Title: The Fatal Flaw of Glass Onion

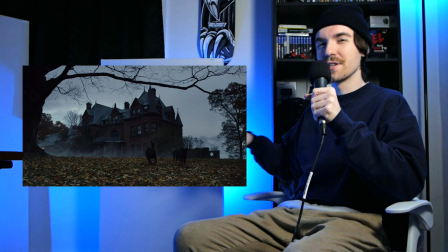488s
Knives Out does a lot more bouncing around.
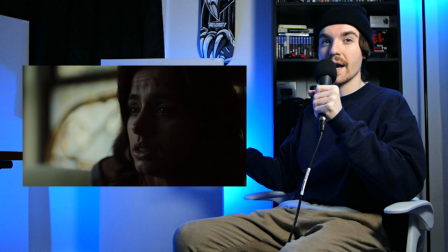490s
You start with the housekeeper, Fran, then you go to Marta, who is our protagonist, but we don't stick by her for long.
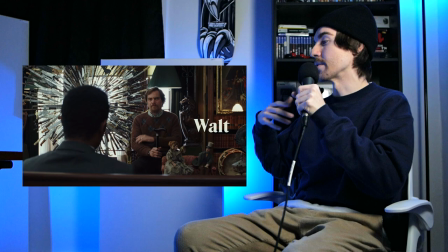497s
She gets to the manor, and then we're introduced one by one to the different Thrombleys,
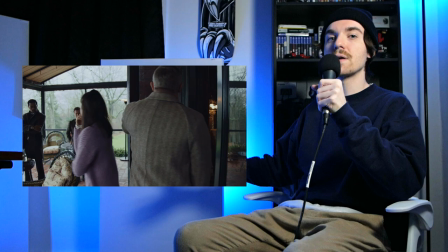501s
the two police officers who are working in tandem with Benoit Blanc, and then it bounces back to Marta,
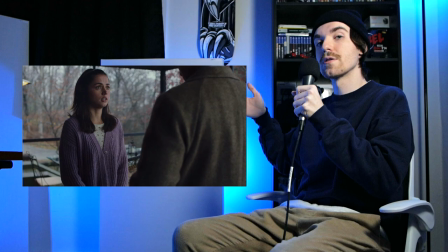508s
who, again, is our protagonist.
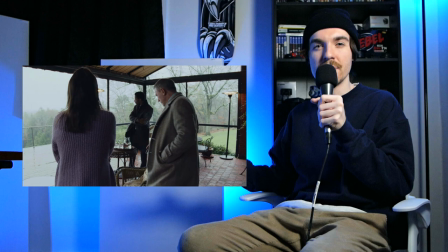510s
She is our lens through the rest of the story, and that handoff happens roughly about 23 minutes into the film.
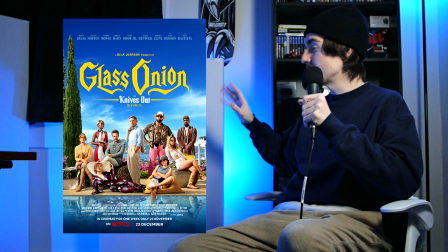518s
Now, let's compare that to Glass Onion, which, yet again, is even more complicated.
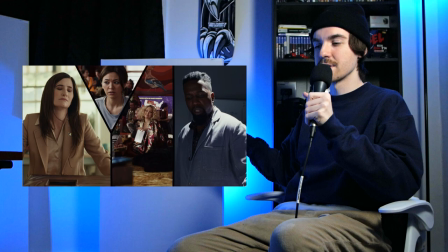524s
We sort of bounce around between all these different character perspectives until we land on Benoit Blanc,
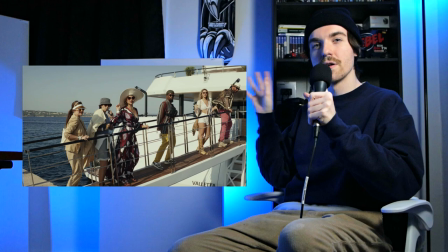531s
and we sort of start to see the story world through his eyes.
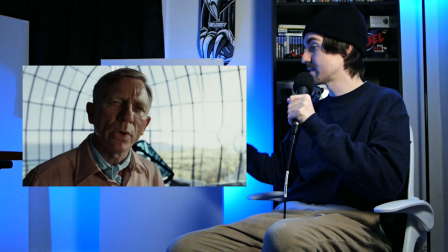535s
But remember, Benoit Blanc is not the protagonist, decidedly so.
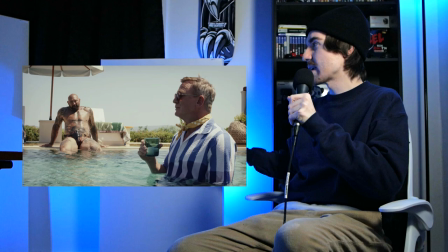540s
So even though we spend all this time with him,
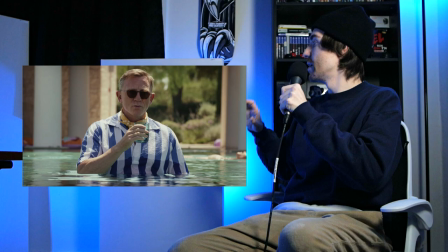543s
he's really just acting as that sort of C-3PO R2-D2 baton pass that I was talking about earlier.
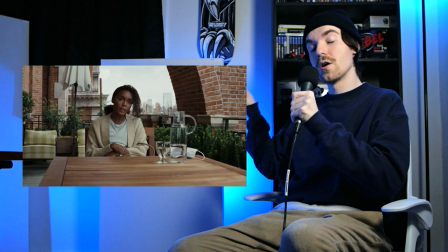550s
And he passes off the baton to the true protagonist of the film, Helen Brand, who we do not meet until literally halfway through the film, an hour and 10 minutes in. I'm not kidding you, it's literally almost exactly at the halfway point. Now, obviously, art can involve math, but a movie is not a math problem, so I'm not suggesting that just having Helen Brand in the film for a higher percentage of time would automatically solve the issue I have with this choice. Nor am I saying that it is an inherently incorrect choice to begin with,
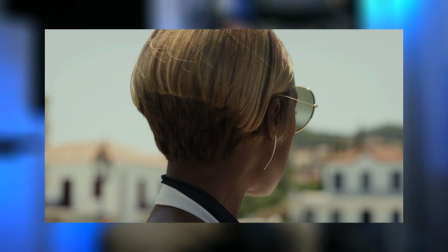586s
because it is a very intentional decision that I think achieves its intended effect. Finding out that who we thought was Andy was actually Helen
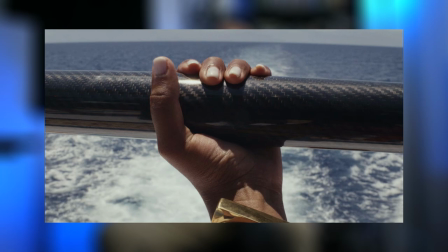596s
is such a crucial piece of information that entirely recontextualizes the first half of the film.
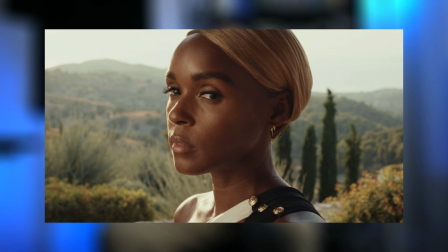604s
It is very much intellectually satisfying in that piecing together the puzzle kind of way.
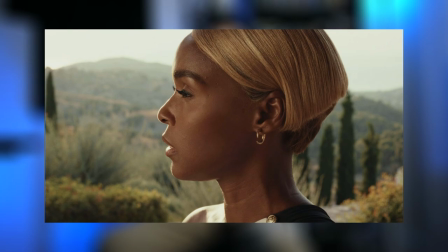611s
And I think that was fully the intention with this reveal. But the unintended consequence of doing this is that it completely cuts out the legs from the emotional impact of the story,
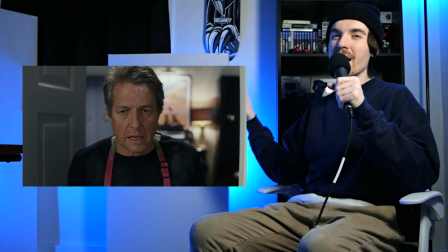625s
for me at least.
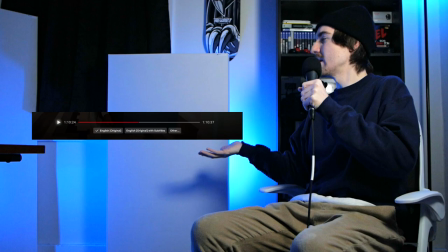626s
Again, I know that on paper this seems like such a small, insignificant thing to even complain about, but it had a pretty big ripple effect for me.
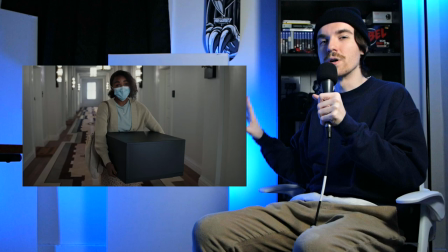635s
You know, the creative challenge inherent to this choice is that in order to get me to care about this protagonist,
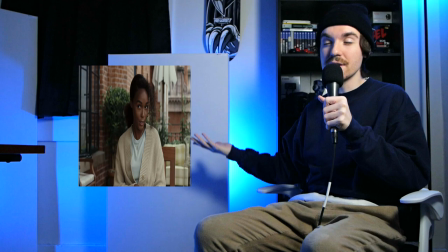642s
you have to do the same amount of work in half of the time,
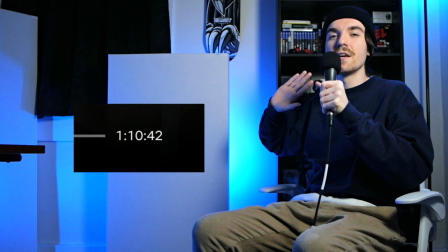647s
which in Glass Onion's case is about an hour, so I guess it's almost the length of some entire film. So it would have been completely doable. But they didn't manage to achieve my full emotional investment in that amount of time.
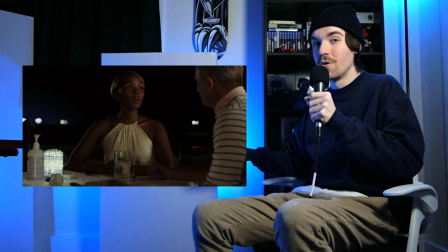663s
And that's not me saying that I don't care about Helen or that Janelle Monáe didn't do an excellent job playing what is essentially a double role.
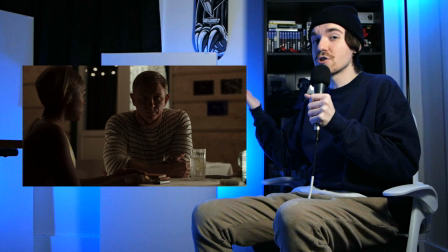671s
No, I do care about Helen. I like Helen.
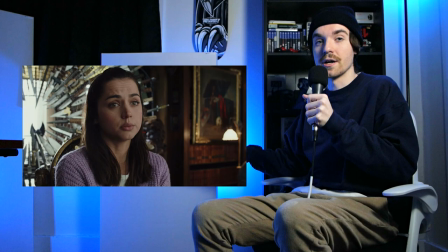676s
But I certainly don't have nearly the amount of investment in her that I do in Marta.
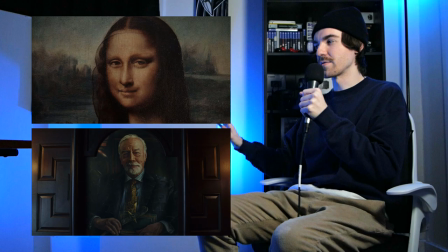682s
Even though Helen and Marta, script-wise, have pretty much the exact same amount of stuff going on,
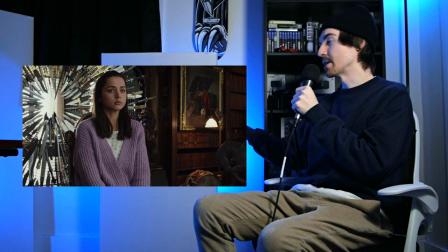689s
the thing that makes Marta a more investing and compelling protagonist to me is the fact that once we are with her,
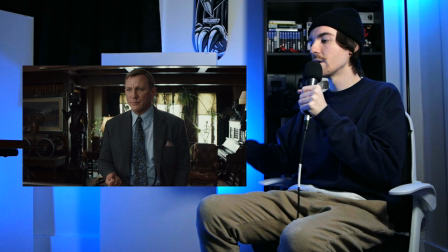697s
you know, once all the pieces are in play, once we've gotten to know all the different personalities of the Thrombley family, once we're familiar with Benoit Blanc,
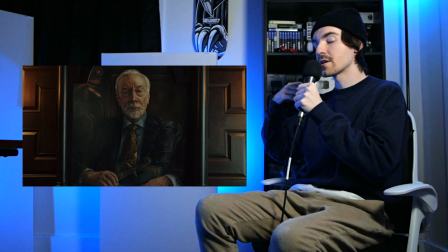705s
once we are in her shoes, we don't come out of them, and the filmmaking is constantly putting us in her perspective.
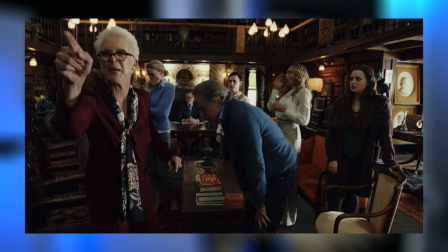712s
Take, for example, this scene, the scene right after the reading of the will, where Marta finds out that everything is going to her.
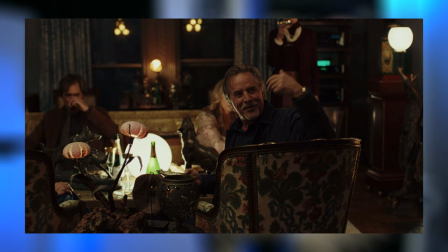720s
By this point, the filmmaking has already supplied us the information of how she
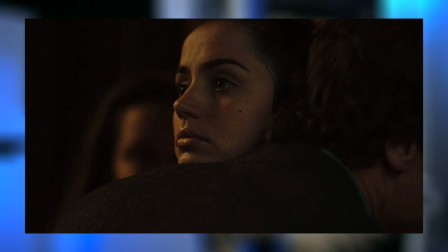725s
fits into this family dynamic and what kind of relationship she has with these people.
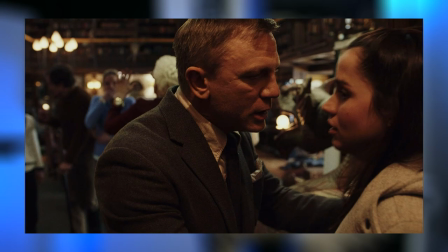731s
And we already know the guilt that Marta is feeling in this moment.